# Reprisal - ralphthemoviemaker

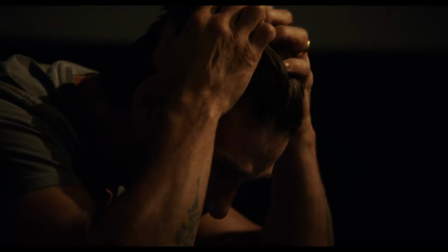507s
I assume it's because they didn't have enough footage to make a whole movie.
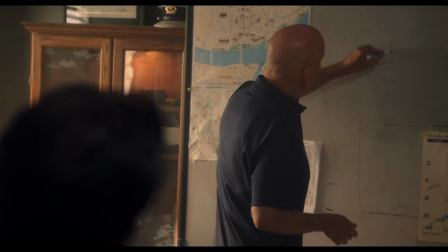510s
A lot of these scenes feel really padded out, with a lot of repeated dialogue over and over about the lock.
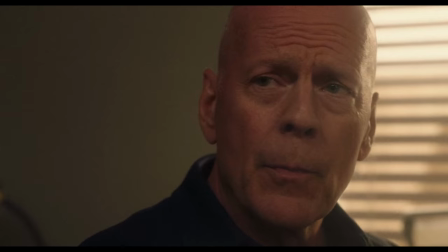517s And it was heavy, and it was very old. It was big, it was old, it was steel, it was heavy.
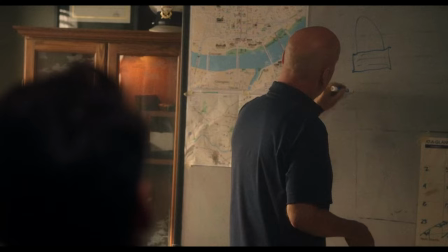521s I don't know how he carried it. It was big, it was all like an antique, it was like heavy steel lock.
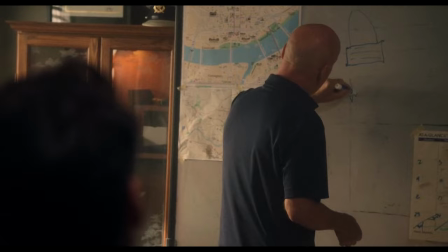526s It was, they had to blowtorch it off the door. Very old. Steel.
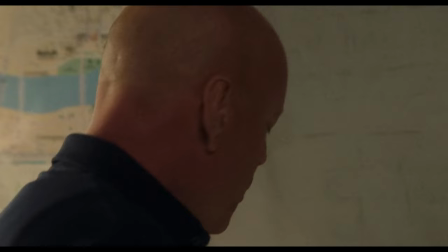531s Very old. Yeah.
For most of this movie, Bruce Willis isn't even facing the camera.
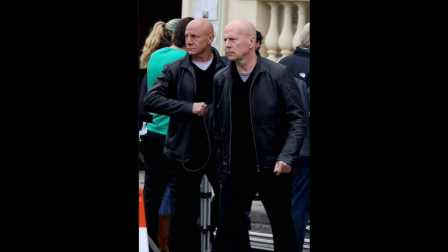536s
It's insane Bruce Willis gets top billing in the cast, because he's barely in this movie, he barely does anything.
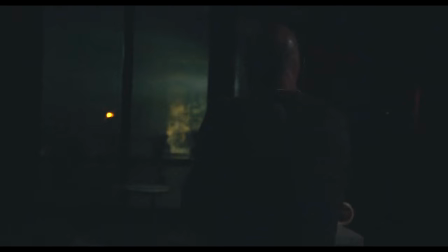543s
Bruce Willis has a longtime stunt double that he uses for this movie, but it's not even for anything that he can't do himself.
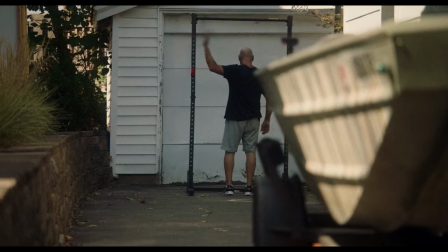549s
It's for, like, scenes of him walking and just standing there. Like, Bruce Willis couldn't be bothered to show up on set to do that.
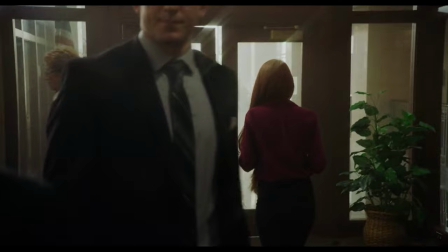556s
The lighting is so flat, the lens flares are horrendous. I don't understand what they were going for with those, but they don't look good.
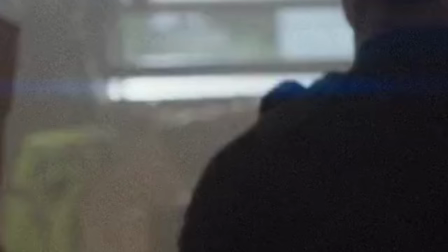564s
It looks really ugly.
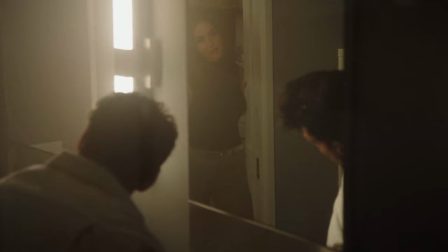565s
And then sometimes there are like these anamorphic lens flares, and it totally doesn't match the other lens flares coming from in camera.
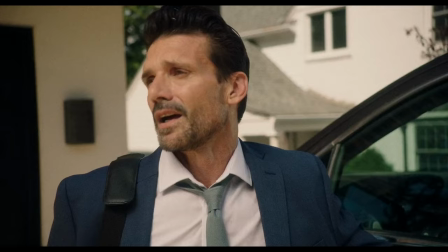573s Your job is boring. Am I right, audience? Am I right? Yeah, I'll see you at 3.
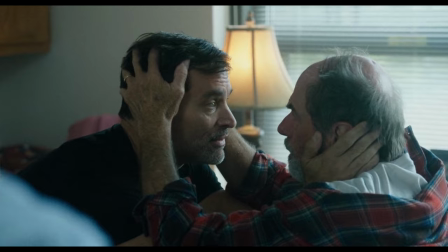580s
So I guess I should go over the plot of this movie just briefly so you guys know what it's about.
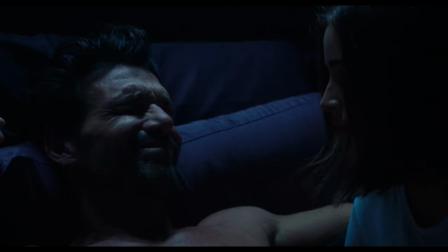586s
So the bank robber from the beginning kidnaps his family, and he has to rescue them.
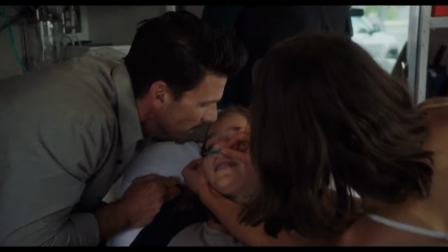590s
There's a shootout, and then his family's safe.
Hey, you okay?
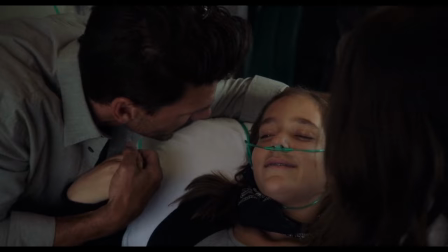596s Huh? What are you doing? Yeah, What are you doing?
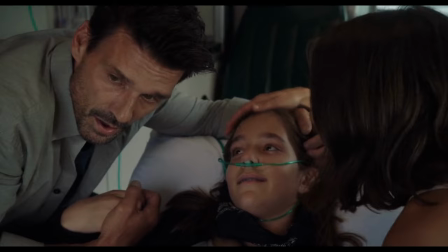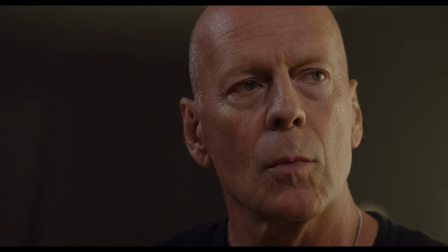609s
And that's the plot. So they elongate this scene of them trying to figure out who the robber is even
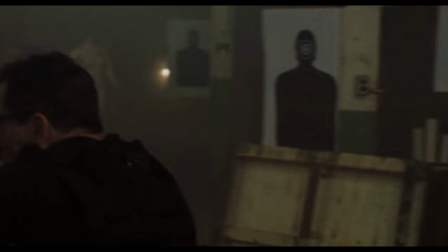615s
more by cutting to the robber at some warehouse where he's shooting targets.
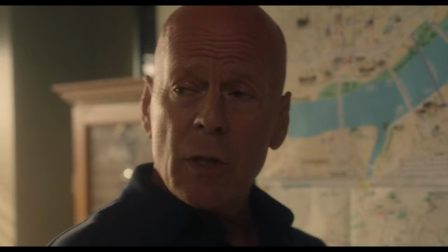621s
And so you go from really quiet Bruce Willis mumbling that you can barely
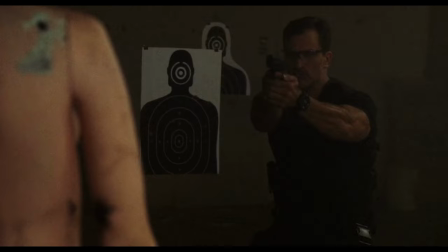626s
make out with the volume turned all the way up to extremely loud gunshots.
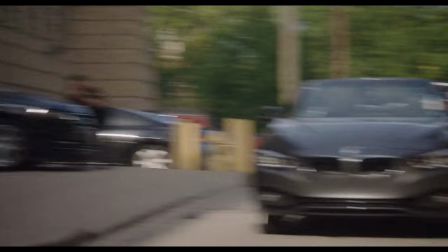631s
There's this action scene involving a bunch of police officers shooting at the robber.
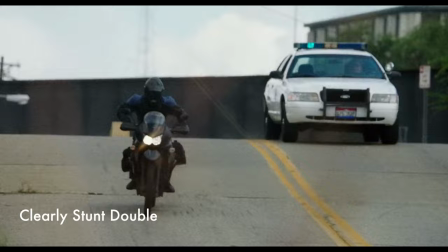636s
The robber is wearing a mask, so we can't see the guy's face, so we can't really connect with him all that much.
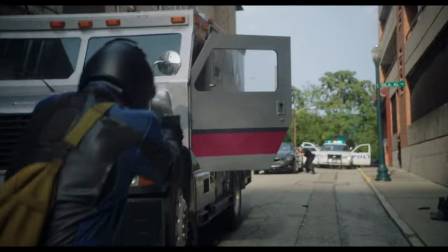641s
Our hero, Frank Grillo, is literally nowhere to be seen.
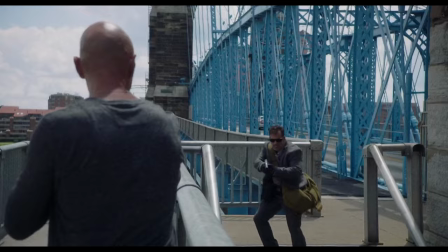645s
Then you have the finale of the film, this action scene, involving, of course, Bruce Willis's stunt double holding a shotgun.
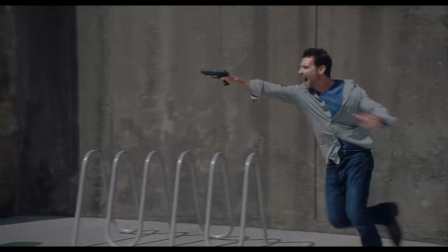651s
And while that's going on, Frank Grillo is trying to hunt down the guy who kidnapped his family.
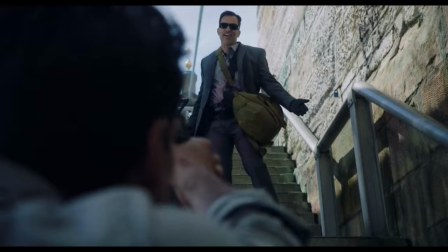657s Put it down! Put it down! You kill me? Your family dies. Put it down, just put it down!
It's just really bad acting.
It's really a two-handed story where you're following the path of a man that has gone through a real tragedy and he's trying to set things right from what happened to him.
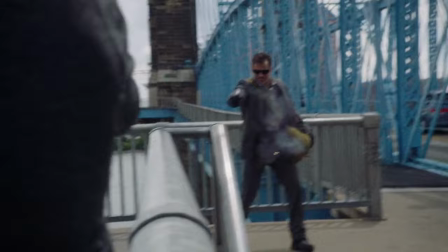676s But then the hunter, as he's tracking the man that caused all these issues with his family and murdering his friend at this bank.
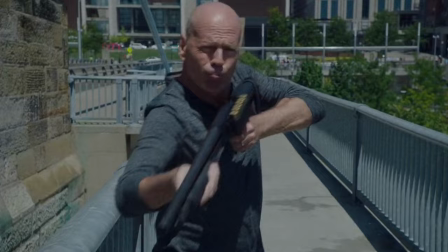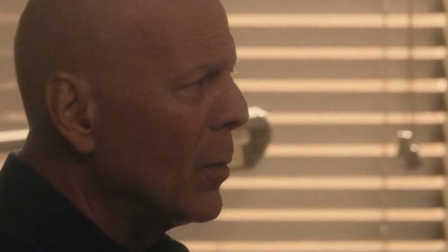688s He becomes hunted, and that was what was so gripping about the story for me. Break it down for me.
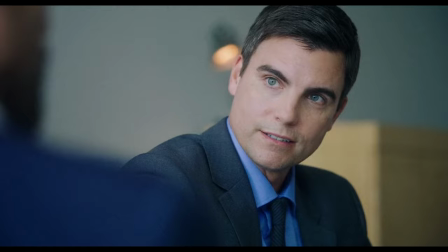693s
I think the editor was doing the best he could with the footage he had, but it's still not a good job.
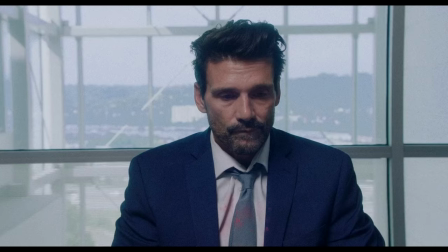699s
There's this part where he slows down the footage and digitally zooms in.
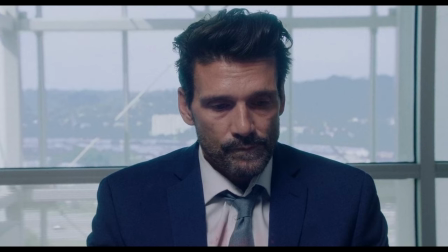705s
Like, this is the movie doing this, not me. It's very subtle, and I think the editor was hoping you didn't notice, but I mean, come on. I notice.
He had the precise measurements necessary for that mechanism to work on your doors.
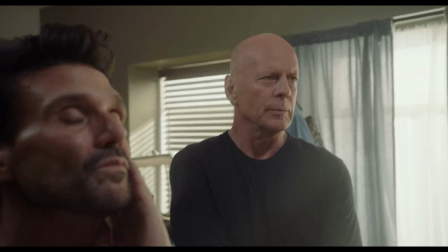720s You know the exact location of that locker.
Let's take a second to admire the editing of this scene.
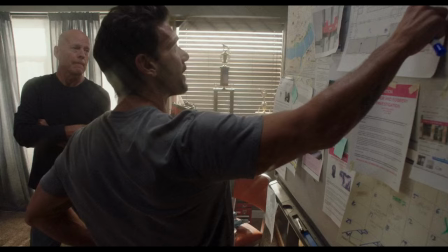730s Yeah, keep going.
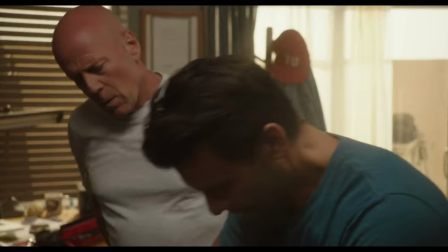735s
There's a lot of scenes and shots in this movie that feel like they go on for a few seconds too long.
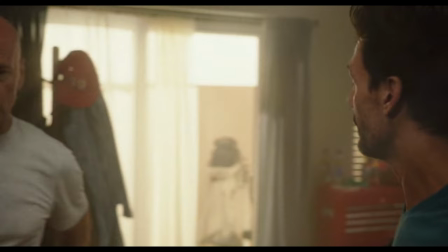743s You sure you don't want to give me a gun?
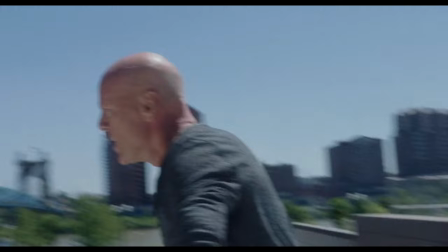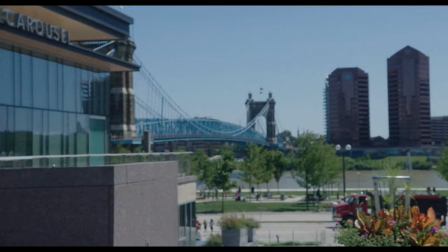753s
And you can see the warp stabilizer they put on the shot.